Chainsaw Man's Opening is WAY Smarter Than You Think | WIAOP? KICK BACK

Okay, before we even start, I know exactly what you want to say. Wow, Jeff.
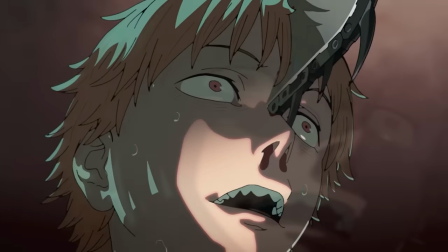0:05 Do you really need 40 whole minutes to analyze a minute and a half of credits? Yes! If anything, this video's a bit short.
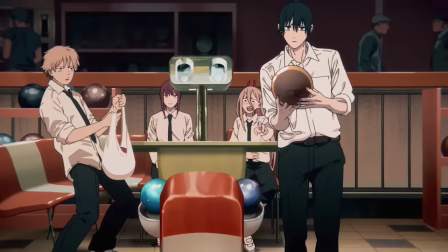0:13 Chainsaw Man's first opening, Kickback, has rightfully garnered a ton of attention for its consistently incredible animation,
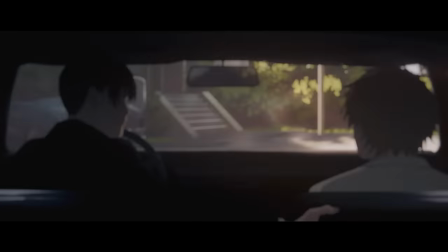0:20 copious pop culture references, and simply for being a straight up banger. here. But there is so, so much more to this thing than any of you realize. The videos and twitter threads you've seen breaking those references down, thorough though they may be, are just the tip of the iceberg.
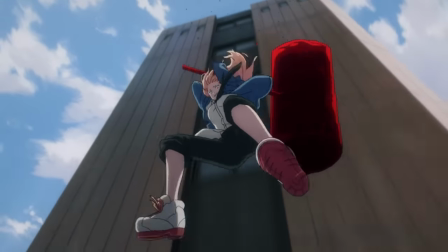0:38 If Chainsaw Man's original story is a work of genius, then this opening is a work of double genius.
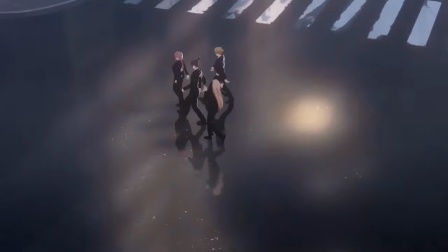0:45 A fusion of Tatsuki Fujimoto's unparalleled vision and the unmatched directing talents of Shingo Yamashita,
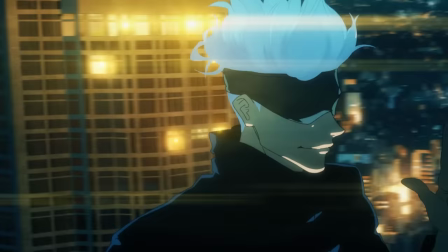0:52 who previously crafted the similarly stylized opening to Jujutsu Kaisen, which this one totally blows out of the water. Hiding subtle hints to future events, and a few galaxy brain dirty jokes, in the lyrics of that banger, the context surrounding those references, individual frames of that incredible animation, and even the timeline of the opening itself. There are so many layers to this thing that I had to split this video into layers too. In the first, we'll run through the individual shots and references to see what they mean on a surface level. Then in the second, we'll start connecting dots between those out of order so you can see the true brilliance of this opening structure. Then in the third, we'll dig deep into what the opening secretly has to say about some of the manga's heaviest spoilers.
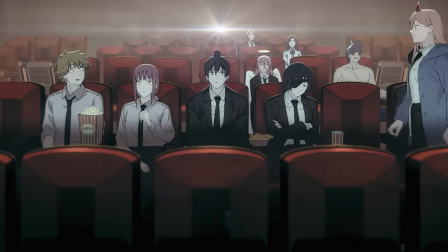1:45 Now, that is a lot to unpack, and this video's long enough as it is, so let's just jump into it.
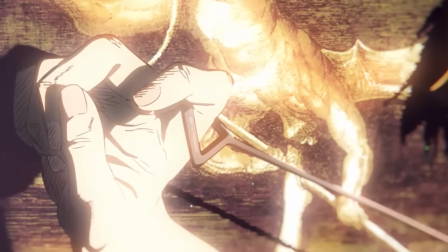1:54 The first shot of the OP depicts Denji pulling his start rope in front of a fancy old painting of some sort of devil.
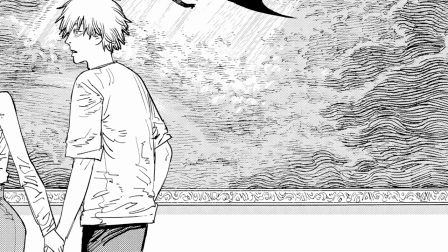2:02 Manga readers might think they recognize this image at first glance, but it's actually not the Paradise Lost illustration that appears in that one chapter.
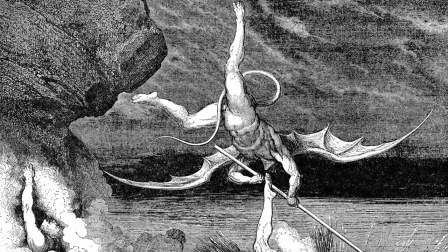2:11 Rather, it's an illustration from Dante's Inferno,
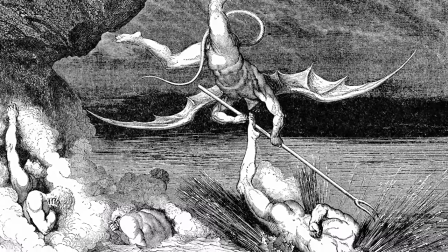2:14 depicting a sinner as he escapes from a bunch of demons who want to chop him into bits, into the relative safety of a lake of boiling pitch.
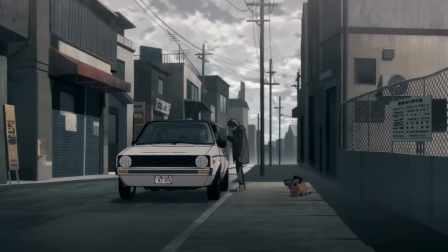2:22 Perhaps symbolizing Denji's initial promotion from working for the Yakuza and getting murdered by the zombie devil,
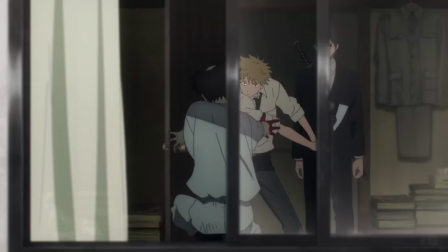2:29 to the slightly less horrible life of a public safety devil hunter.
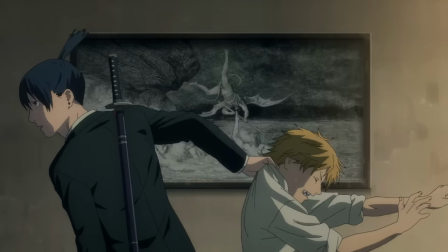2:34 The painting's appearance in episode 2, as Denji heads out on his first job reinforces this reading. The movie references start rolling, and will not stop anytime soon, as we cut to a sweeping,
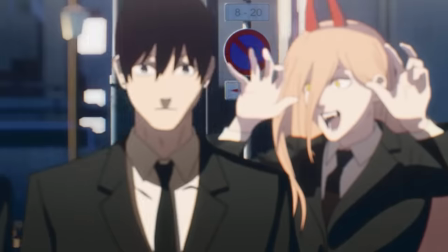2:45 time-frozen crane shot of our besuited heroes doing their best Reservoir
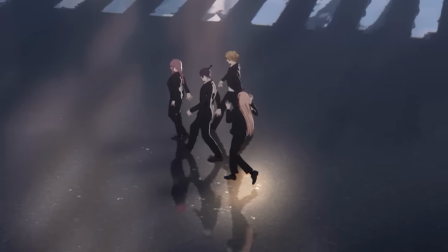2:50 Dogs impression as they stroll through an empty city intersection in Tokyo.
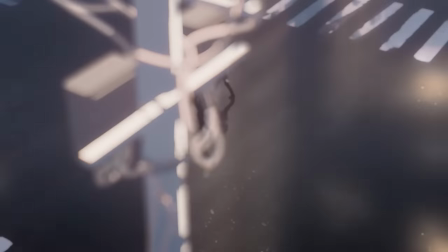2:55 With all the dynamic reflections, the shifting camera focus effects,
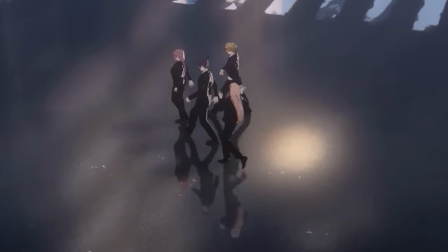2:59 and especially how the light plays on both the environment and the 3D character models, these two shots thoughts feel like a huge flex on the part of Mappa's compositing and effects team,
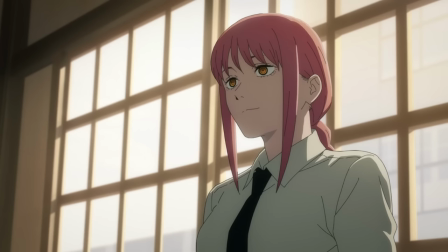3:11 but they also convey the basic dynamics of the cast very effectively.
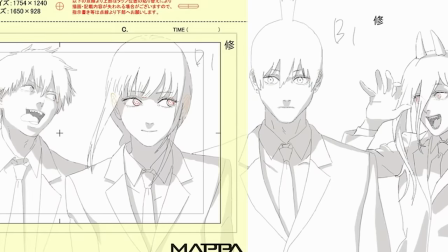3:16 Denji and Power are big goofballs, Aki is way too serious, and Makima's here to keep an eye on all of them.
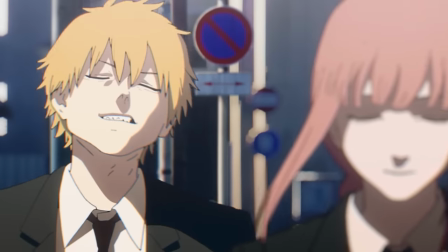3:24 As time resumes, Denji's eyes drift toward her, and his blushing grin conveys his crush to the audience perfectly. The montage that follows introduces us to an eclectic collection of Fujimoto's mostly western filmic influences,
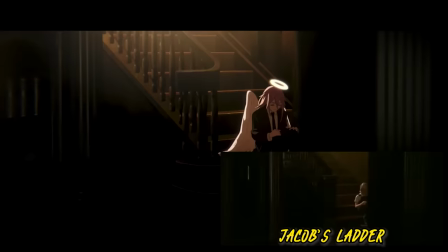3:39 from Texas Chainsaw Massacre, to Jacob's Ladder, to Constantine,
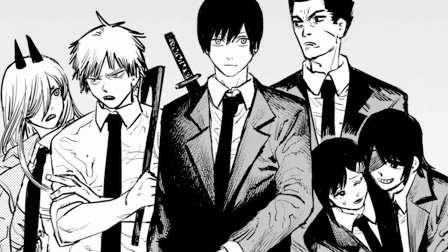3:44 while simultaneously serving to introduce the Devil Hunters of Tokyo Special Division 4 who didn't appear in that first shot. Every one of these shots is very impressively animated for how fast they go by, but with how fast they go by, you can't expect them to convey all that much hidden information.